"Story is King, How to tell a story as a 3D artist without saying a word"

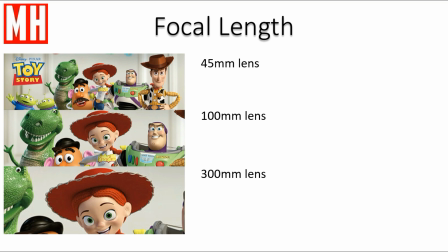[12:19]
Well, focal length or lens used can create a couple of things here. Top one is again a wide shot. It's not extreme wide angle, but it's a wide shot where you have an establishing shot who's in the scene.
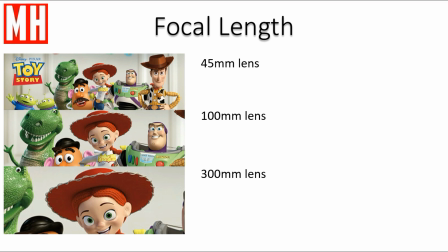[12:34]
And as we move downward, you see that we're getting closer and closer into Jesse's face, making it more a close-up scene. And this can support your storytelling as well. Then the next one, age, wear and tear.
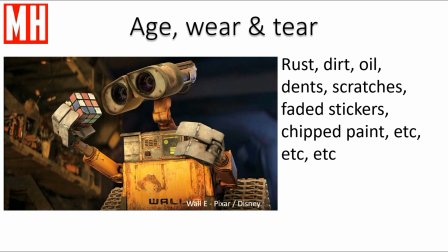[12:51]
Now, I personally think this is exaggerated a lot by people on ArtStation and so forth, where they, for example, work with a Substance Painter. They found that you can create rust in Substance Painter, so they put rust on everything. Now, keep in mind that everything you do on your model needs to be supported by the story.
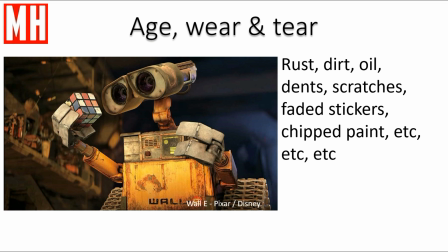[13:10]
It needs to fit the scene, right? So if rust or dents or scratches is something you need, then put them in, and otherwise you do not, okay? Right, so now that we know all this stuff, let's take a scene from Pixar.
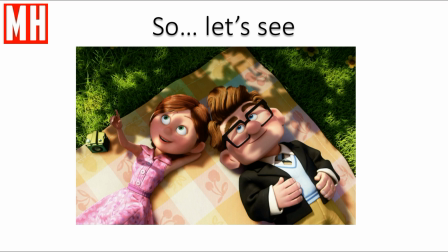[13:25]
Here is Carl and Ellie, and they're lying in a blanket in the park. They're looking straight up, and it looks like they're looking at clouds and looking at the various shapes of clouds. And the reason why I know that is because I saw the movie, okay? All right, so let's look at the first one, light.
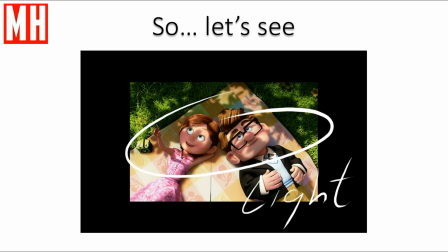[13:41]
Now, the light here is, for the most part, quite bright. There's some darker areas, some vignetting in the top left and top right corner, but the light very much helps to get your attention towards the main characters in this shot, which is Carl and Ellie,
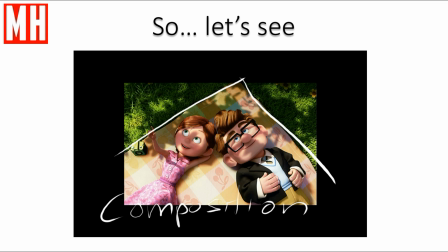[13:57]
okay? From a composition point of view, we have the blanket that kind of creates a box around them, and we also have some more subtle composition elements. For example, the position of their bodies where the heads come together and they're both pointed towards one angle of the photograph.
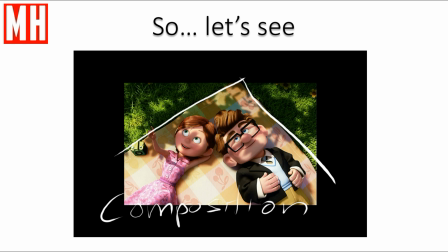[14:15]
We have a triangle in between them where Ellie has her arm raised to kind of close up that triangle. And then we have another triangle from the right, you know, from her torso following her arm up, okay? So all of these quite important. Now, what about color?
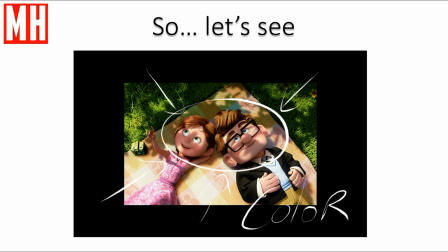[14:35]
Not as bright as the previous scene when they were kids, you know, slightly desaturated, but very much the color supports the fact that they're in a really happy place. It's nice weather, they're outside, they're in the park, and that color supports that, okay?
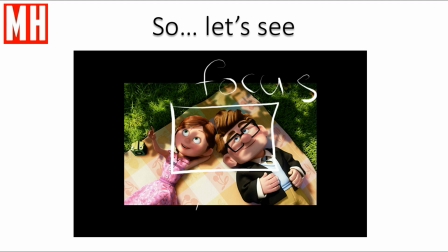[14:53]
Okay, so what about focus? Well, everything in the scene here is in focus, so nothing is blurred. They could have done that, they didn't, but the main characters are so much centered in this shot that there was no need to do that.
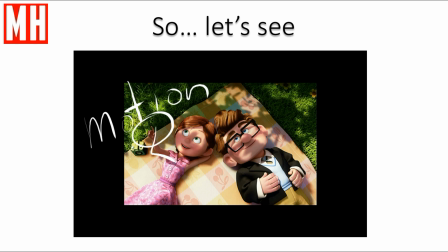[15:11]
Okay, and then motion. Well, this is a still of a motion, but nevertheless, there is suggested motion. Ellie has raised her arm. She's pointing towards the sky. So this is kind of an extension of the frame. It takes the viewer outside of the image because there's suggestion that there's something out there,
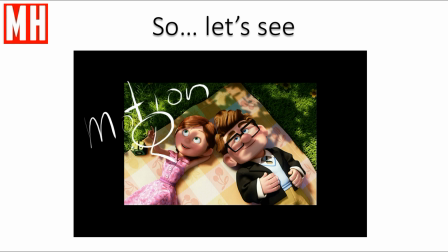[15:30]
and it kind of makes you wonder, so it's a good storytelling element. Okay. So the camera, of course, if this were a very tight shot and we just saw Carl's glasses, we would have no idea what was going on.
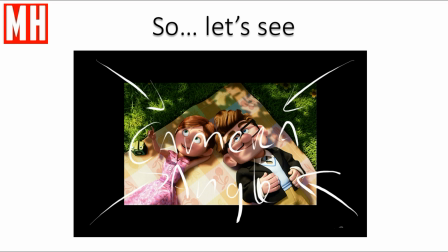[15:44]
If it was an extreme wide shot where we saw the entire city with the park inside of it and them inside of that, we would have no idea what they were doing. So the way this has been captured is perfect.
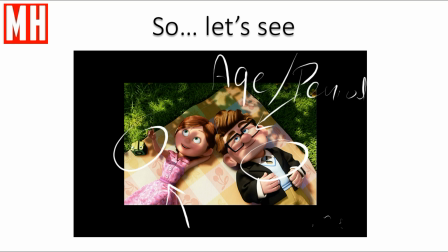[16:00]
Okay, now this one I find quite important. Looking at the movie, and I believe it was released in 2009, where I guess Carl was maybe in his 80s or so, that would put his birthday somewhere around the 1920s.
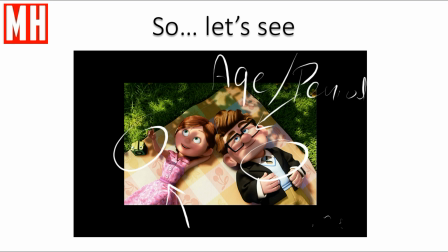[16:15]
Now, looking at the props used in this shot right here, it seems that they're in their 30s, so this would be about just about 1950 or so.
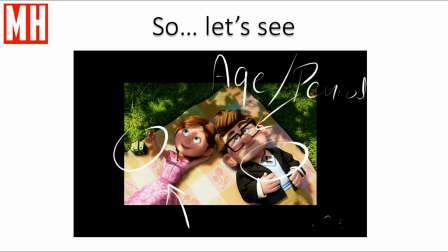[16:24]
Looking at the camera, the prop that's there, looking at their clothing, Carl's glasses, what he's wearing, and so forth, everything supports that time frame, and it's pretty important, of course.
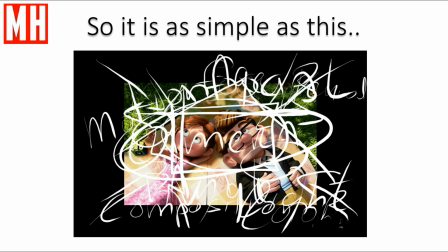[16:38]
Okay, so basically, this is all you need to do. Now, this sounds very complicated, but it's not too bad actually, and the reason why is that all of this stuff is supposed to be very intuitive.
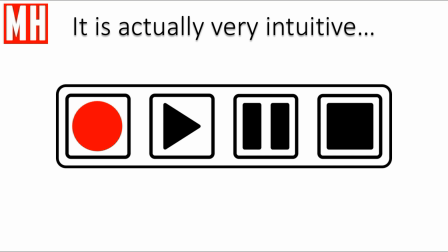[16:50]
As 3D artists, we study this stuff, we look at it, we read about it and whatnot. As a viewer, however, you do not, right? You're just watching a movie and you follow along and you enjoy it, hopefully.
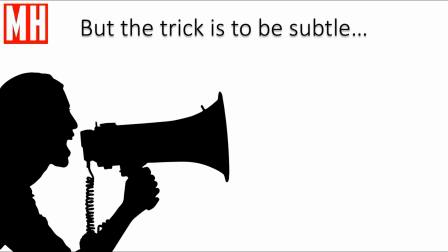[17:02]
Now, the trick here is to be really subtle about it. So don't go overboard and make things way too obvious. Viewers enjoy the fact that they are so clever that they see things that nobody else sees that makes them feel good, and they leave the theater with a smile on their face.
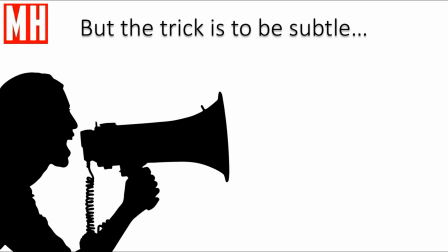[17:19]
That's kind of what we want, right? Unless you want to go with a comedy theme thing where everything is so super obvious that it's funny.
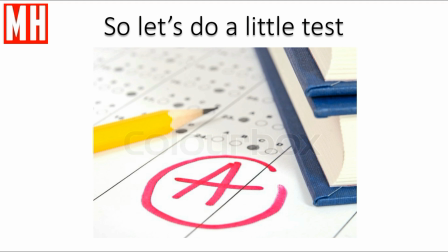[17:27]
Now let's do a little test here, okay? So I have 3 scenes set up, identical people, identical frame basically. The only thing different is their relative position to each other, okay?
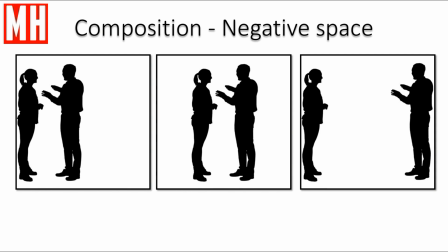[17:40]
So let's open that up and let's have a look. So the scene in the middle is quite neutral, 2 people talking to each other, nothing going on really. And then on the left you have the same 2 people, same relative distance. However, she is backed up against the wall.
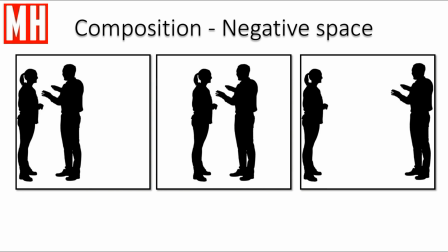[17:55]
Now immediately, because of the negative space right to the man in the scene and no space behind her at all, this creates kind of an eerie feeling. He comes off as a bit dominant, she's kind of backed into a corner,
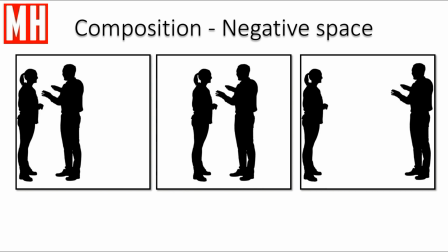[18:09]
the whole sense of the scene becomes a bit more like a thriller or maybe scary, right? On the right hand side we have a scene where they're both standing basically to the wall. The distance between the 2 doesn't make sense at all, and it kind of feels off.
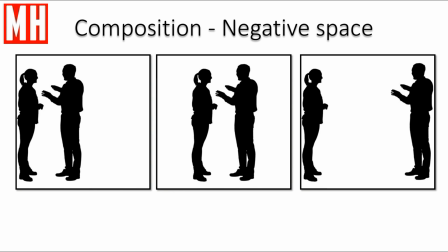[18:27]
Unless you would have, let's say, 5 or 6 other people standing next to the girl. In that case, he would be talking to a group of people, and then it would make sense. And there you see that just a simple adjustment into a scene can have a huge difference.
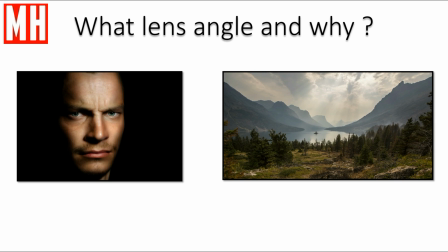[18:41]
Okay, so if we look at these 2 shots here, based on lens angle, on the left, of course, we have a very close shot of a facial expression. That's kind of the whole point of the scene. Lights support that as well, and it's to capture that emotion.
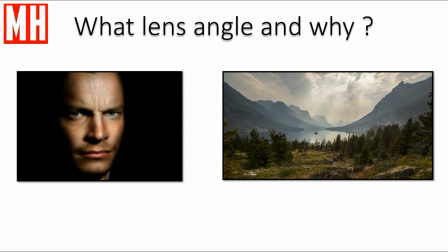[18:58]
While on the right you have a very wide shot of a scene to establish in time, where people are at and so forth. Okay, big difference between the 2. Now in the next shot we have a very famous one.
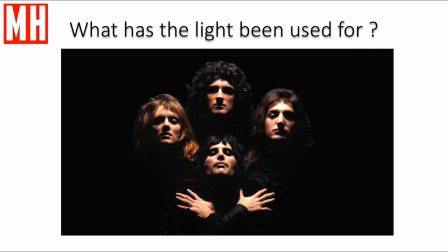[19:12]
This shot is Queen, the pop group Queen, Bohemian Rhapsody. I believe there's even a new movie out. And the light here is a single source, so there's one light source coming straight down on their forehead, creating very dark and very hard shadows.
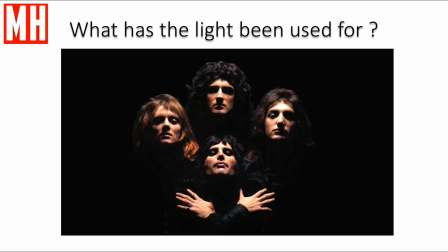[19:30]
The shadows are cast in a way that most of their eyes are blacked out and under their nose as well. So you're almost looking at 4 skulls instead of people. That was exactly the whole point here, to make it look a bit eerie, okay? So that's what you can do.
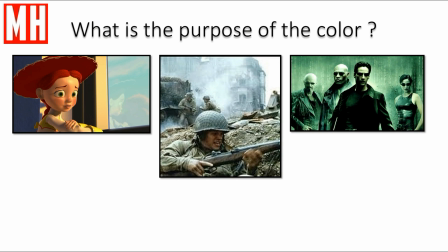[19:47]
Now, when we look at color and the purpose of color, Again, three situations from actual movies. On the left, we have Jessie again in Toy Story. Emotional storytelling, so the color is kind of soft, almost pastel, maybe a bit dreamy, and maybe a bit romantic, if you will.
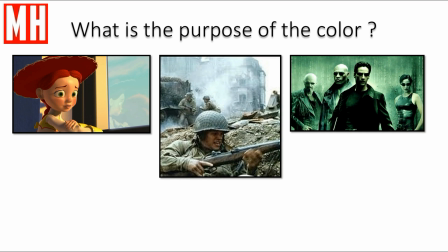[20:06]
The war scene in the middle, very desaturated, typically done when things are a long time ago, or they are supposed to be really grungy, really poor maybe, very remote, that kind of stuff, okay?
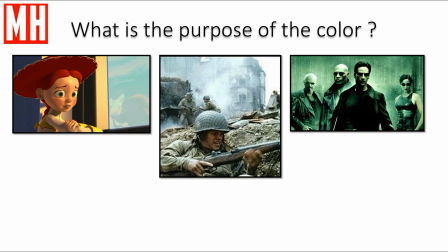[20:21]
And then on the right, if you know the story of the Matrix, you know that it's about people living in software code, not realizing that they're not real.